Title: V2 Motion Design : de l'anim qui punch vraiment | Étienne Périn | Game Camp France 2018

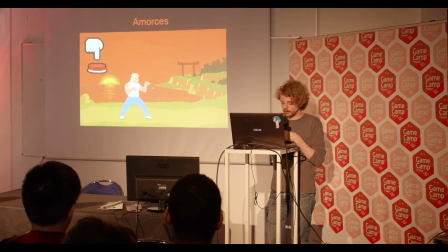alors évidemment on n'a pas trop droit aux amorces dans notre cas ici et les intervalles on ne les utilise pas trop qu'est-ce qu'on peut avoir d'autre pour rendre tout ça plus fluide alors
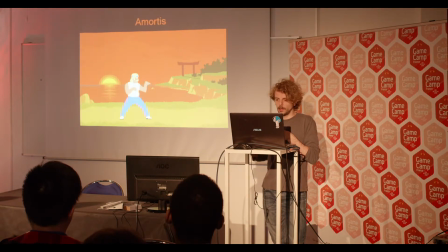Moi, on en revient à cette étape-là. Moi, j'utilise beaucoup les amortis. Et donc, on va les faire correctement ici. Je vous ai fait une autre petite anime ici. Parce qu'il y a un amorti ultra important.
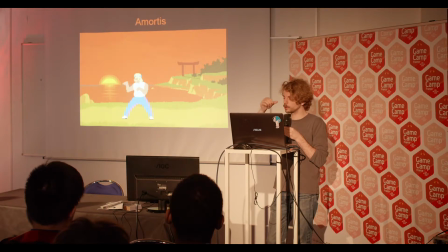C'est limite l'anime que je fais moi en premier dans un jeu. Ça épargne du temps. Une fois qu'on a cet amorti, ça permet de donner du liant à toutes vos animes.
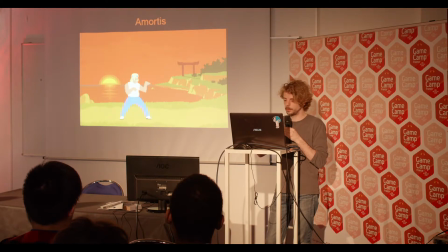et vous voyez quand il se retourne c'est hyper raide quand il atterrit c'est hyper raide et juste avec deux images deux images en plus qui vont juste que je vais intercaler entre chacune de ces animes on va avoir la sensation que
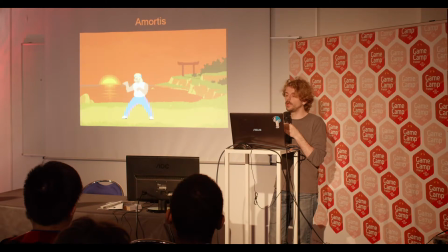on va avoir une sensation de liant beaucoup plus grande alors évidemment on peut l'animer le retournement là je ne l'ai pas fait c'était pour que l'exemple soit quand même mais l'illusion que ça donne à l'oeil c'est qu'il y a une anime très rapide qui s'est jouée
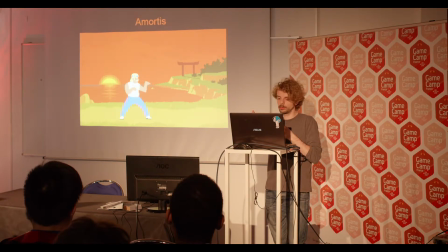et qu'on n'en voit que les conséquences et du coup ça donne l'impression que l'anime a quand même été joué c'est une petite astuce mais ce truc là c'est un truc que j'ai tiré il y a longtemps de Castlevania Symphony of the Night, il le gère très très bien donc voilà, ça c'est
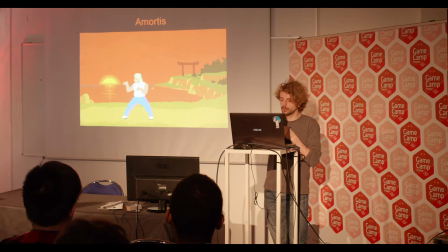hyper important pour moi et donc on va mettre les amortis réellement sur notre enchaînement de coups donc voilà, vous voyez qu'à la fin il revient à sa position avec son amorti et donc j'ai rajouté les amortis sur les coups
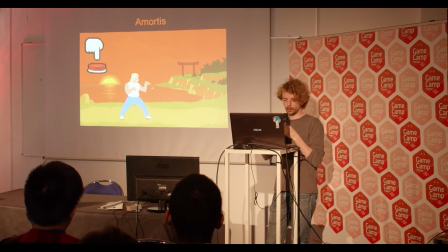quand j'en suis à cette étape là j'évite aussi de mettre trop d'intervalles en train d'amortir je vais avoir le point tendu il va revenir en arrière mais je ne vais pas faire 50 images pour le retour en arrière parce qu'à cette étape là j'ai tendance à penser qu'il faut que l'oeil
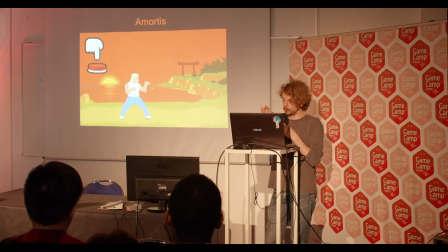ait un point fixe il faut que l'oeil ait le temps de fixer un point pour comprendre l'animation donc j'évite d'en rajouter trop besoin. A priori ça fonctionne comme ça.
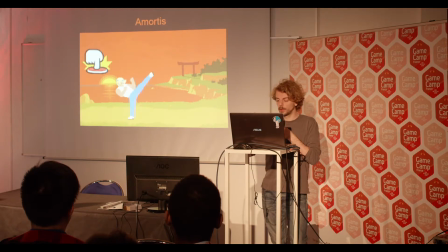Bon ensuite d'autres astuces pour toujours essayer de donner du lien vu qu'on peut toujours améliorer ça, c'est les overlaps. Je lui ai rajouté une petite ceinture et puis son bandeau derrière les cheveux et voilà j'anime le
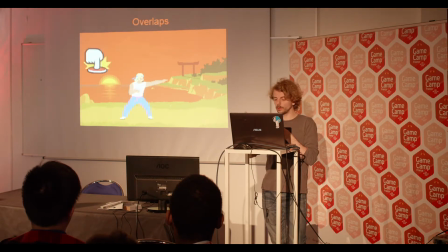bandeau et les cheveux et la ceinture en différé avec l'anime centrale. L'overlap, c'est un chevauchement d'une anime avec un léger retard sur l'anime centrale. Ça permet, un peu comme l'amorti de la pose d'arrêt,
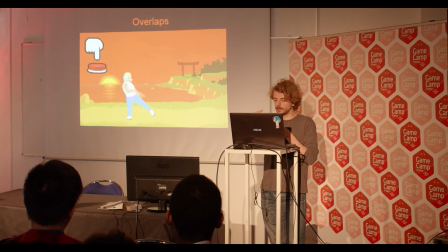de donner l'illusion qu'on a raté des images, mais qu'elles ont quand même leur effet sur le personnage. C'est intéressant, même au moment de designer votre perso, d'avoir en tête cette astuce pour éventuellement mettre un petit détail sur son look qui va vous permettre de faire ce genre de truc.
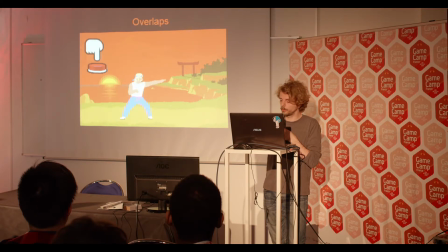Ça peut être pensé en amont déjà. L'astuce aussi qui est bien connue c'est d'utiliser les traînées pour créer toujours un peu de jonction entre les différentes poses clés. Moi j'en mets assez peu,
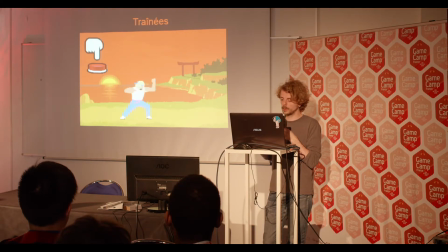on pourrait faire des grosses traînées laser etc mais ça c'est plus de l'ordre des effets spéciaux mais en termes d'anime pure j'essaie de les faire assez nerveuses
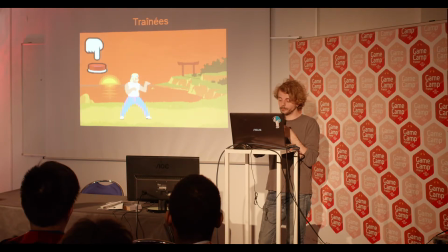parce que sinon ça risque de ramollir beaucoup la sensation c'est un truc qu'on voit beaucoup dans les je ne sais pas pour les derniers mais dans les anciens sous le calibur il y avait des traînées beaucoup trop grandes et ça a tendance à un peu ramollir les coups une petite astuce
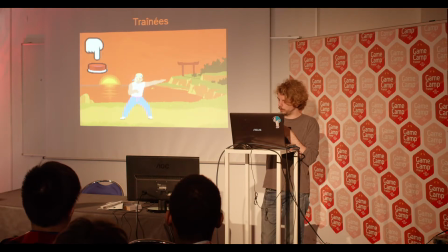que j'ai avec les traînées que je n'utilise pas systématiquement mais qui est utile c'est de faire intervenir la traînée un peu avant que le coup ne démarre.
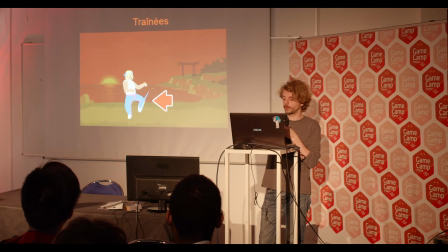C'est-à-dire que là, par exemple, je fais démarrer la traînée alors que le coup n'est pas encore parti.
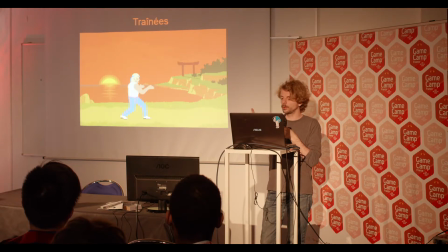C'est utile quand il y a un gros écart entre deux poses clés et ça permet d'accélérer
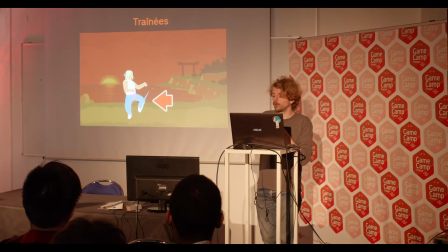l'animation et de redonner de la réactivité à votre anime.
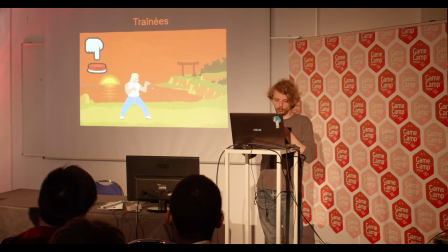On en est à cette étape-là. On a une anime qui fonctionne, je pense qu'il bouge plutôt bien on peut même tester de l'accélérer rapidement
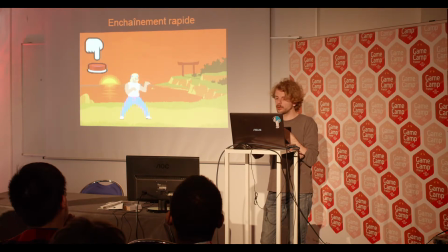pour voir que a priori même si le joueur appuie très vite sur ses boutons,
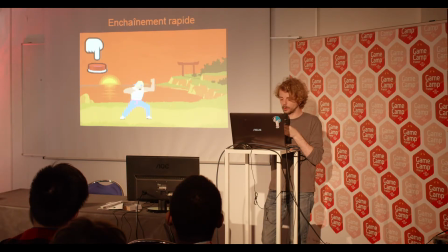ça devrait bien se passer et donc on va pouvoir commencer à essayer de se demander comment donner un peu de punch à tout ça du coup donc on va accueillir Philippe qui va être le sparring partner
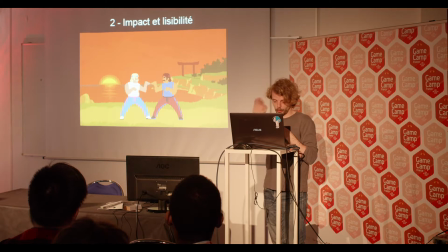qui va donc s'en prendre plein la tronche. Et donc on va tout de suite appliquer tout ce que je viens de vous dire juste en anime sur Philippe. Donc vous voyez, il a ses poses clés bien lisibles, il a la tête qui bascule en arrière, c'est un peu exagéré, mais au moins on comprend ce qui se passe.
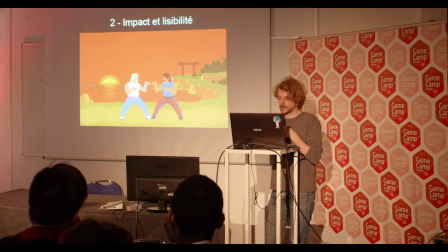Sauf que, on voit très bien que là, il y a un truc qui se passe mal. L'impact n'est pas vraiment là. À la limite, avec des sons, ça pourrait se passer, mais il manque quelque chose. On a l'impression que ça tape un peu dans le vide. Donc, pour nous faciliter un peu la vie, on va mettre des petits impacts rapidement.
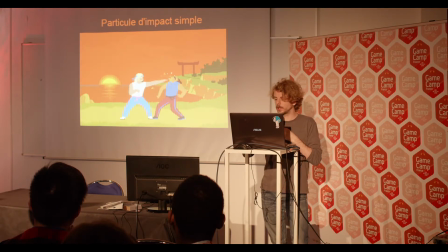Vraiment, je reste assez calme là-dessus, parce qu'on est là pour se focaliser sur l'animation. Et alors, ici, on arrive du coup à une étape qu'on voit beaucoup dans les jeux aujourd'hui, c'est le tremblement d'écran. c'est une grosse mode du moment
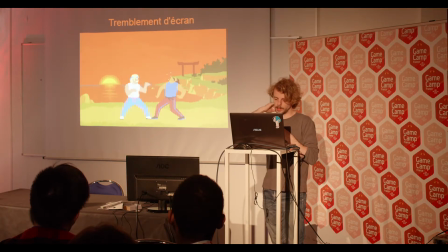ça vient pas mal des jeux 3D j'ai l'impression parce que la caméra n'est jamais placée de la même manière du coup c'est un bon stratagème en 3D et ça vient aussi pas mal d'une conférence pour certains qui l'ont peut-être vue de Vlembier de 2013 qui s'appelle The Art of Screenshake
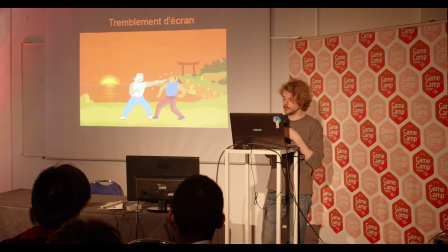qui n'est pas inintéressante il dit des choses intéressantes mais il abuse un peu sur le tremblement d'écran vous irez voir éventuellement moi je vois deux problèmes avec cette technique c'est qu'effectivement ça marche,
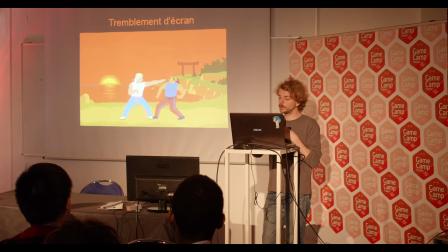on sent un impact mais on perd un peu en lisibilité d'un seul coup ce qu'on a essayé de faire d'avoir des points fixes à voir à l'écran, etc on le perd un petit peu du coup, et puis ce que ça me raconte aussi comme effet c'est que la caméra est déstabilisée
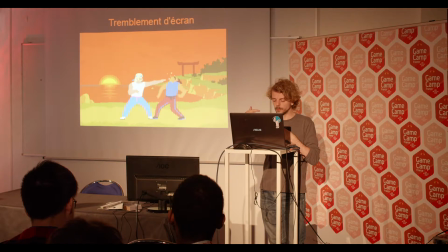bon déjà cet effet de tremblement de terre en plus ça met un peu tout au même niveau on a l'impression qu'il tape dans un camion c'est un peu abusé je trouve en fait si la caméra est déstabilisée moi ce que ça me raconte c'est que le joueur est dans un état d'instabilité
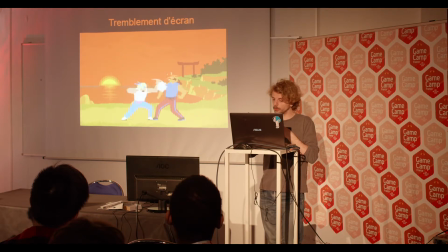et que du coup il est potentiellement en danger, pour moi il y a un truc de l'ordre de la presque de la menace du coup je vais mettre le tremblement d'écran de côté parce que c'est intéressant, il faut s'en servir mais je vais d'abord essayer de trouver d'autres méthodes et des méthodes que vous connaissez
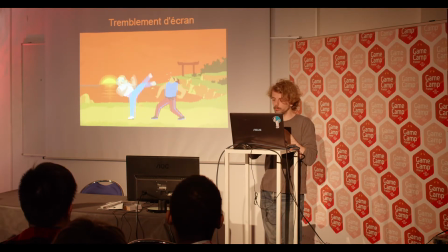tous mais en essayant de les exploiter de manière parcimonieuse pour avoir un truc d'ensemble qui fonctionnera mieux c'est des méthodes qui ont tendance à être sous-exploitées aujourd'hui j'ai l'impression